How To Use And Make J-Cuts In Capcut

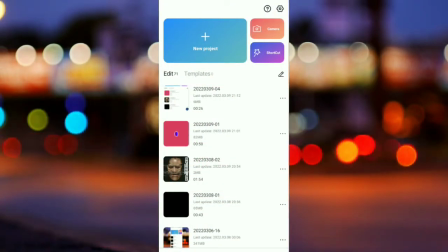Hey, what is up, guys? ES1 here, and today's video is about J cuts, and I'm going to be answering two questions.
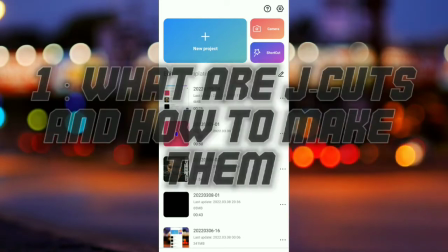What are J cuts and how to make them,
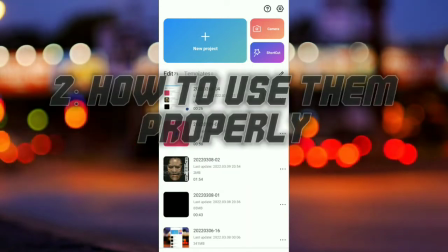and how to apply them to a video, which I'll also be showing you an example.
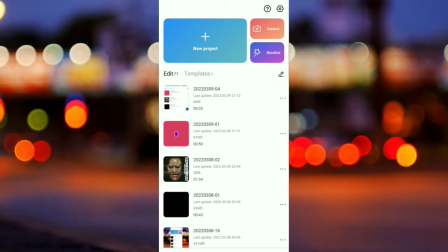Now, let's get right into the video.
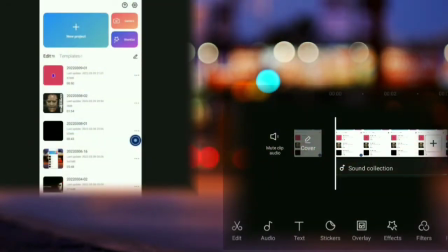So I went and recorded a example for you guys so I could show you how to make a J cut and answer what are J cuts.
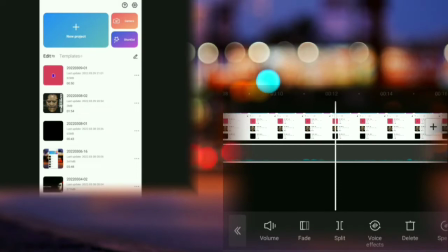So J cuts are when you take, and when you're done talking in one part, you take and cut the audio,
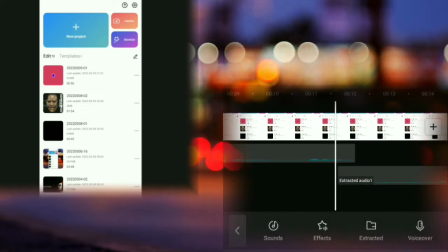you take and put it under the audio so it plays, the second audio plays before the other one ends,
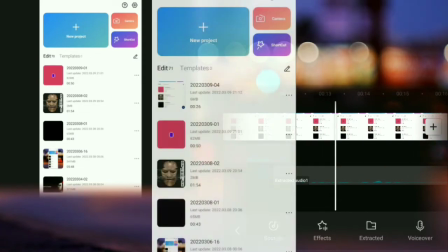so it sounds more like this.
Use J cuts, make instead of this.
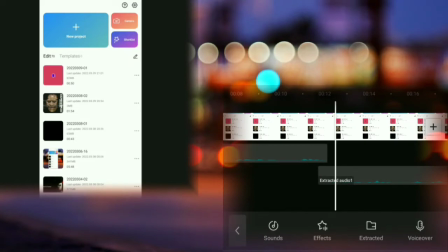Use J cuts, make J cuts.
So it just basically improves the overall quality of your video.
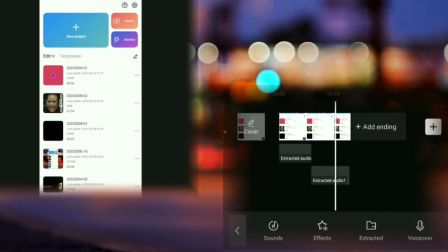Instead of it being a constant like jump cut whenever you're talking.
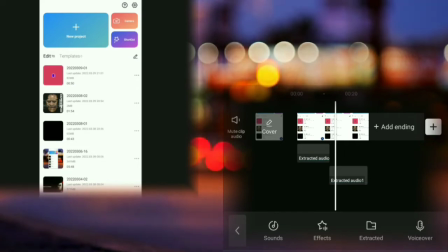Now, on to how to put them into a video properly.
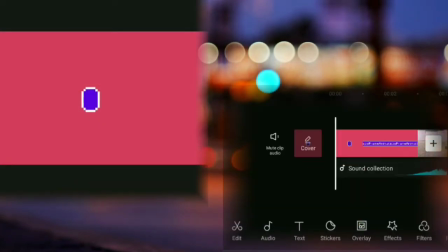Now let's get right on to that. So here's the example, which is a video I did the sound effects on for my friend,
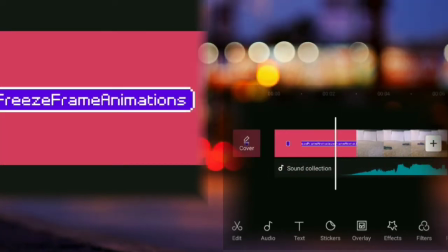which is freeze frame animations.
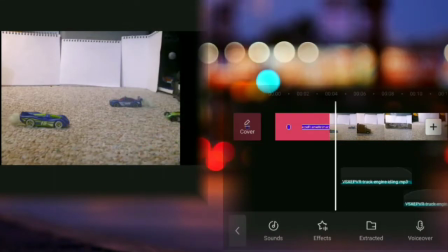Now, I used a J-cut to loop the truck engine idling sound for him.
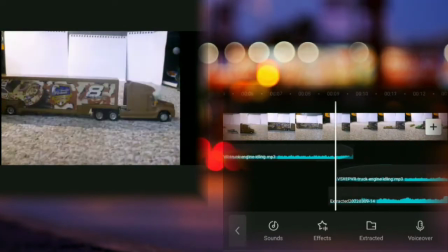Usually it sounds better with a fade out and fade in, so it sounds like this instead of like this.
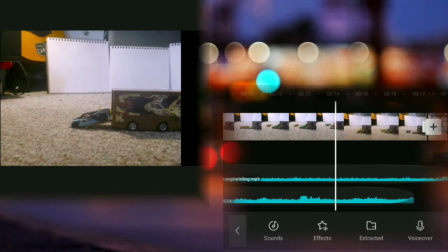So then it goes and fades out with the video.
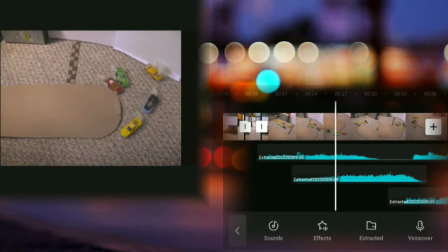But there are other J-cut-like things that I use to add more sound effects discreetly,
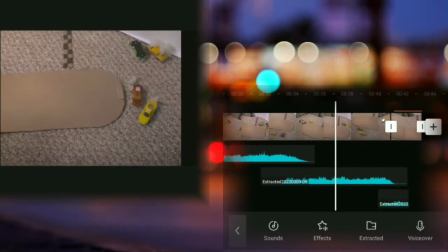like here, right here, without the audience noticing all that too much.
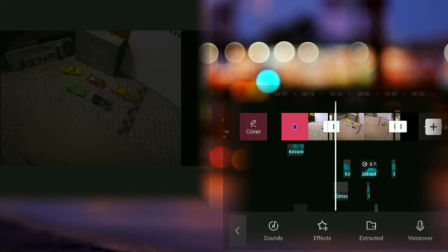So it sounds smoother instead of it being janky and cut-like.
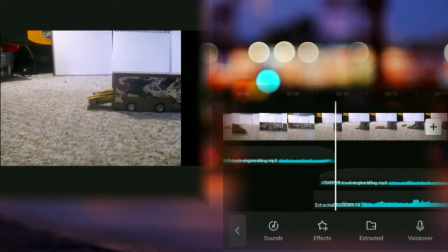So a fade in, fade out is good for here to loop a sound.
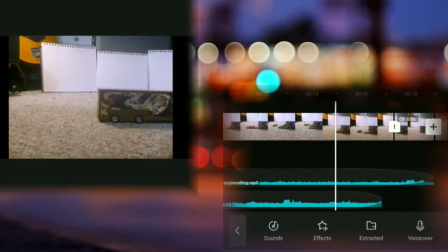So that's basically how to
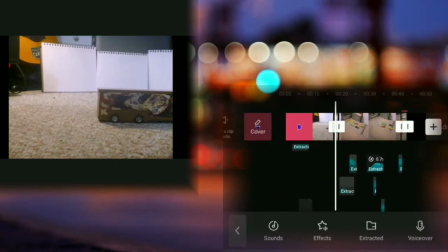add a J cut into any video you need. And I think that concludes today's video. I will see you in my next tutorial. Goodbye. Yes, but...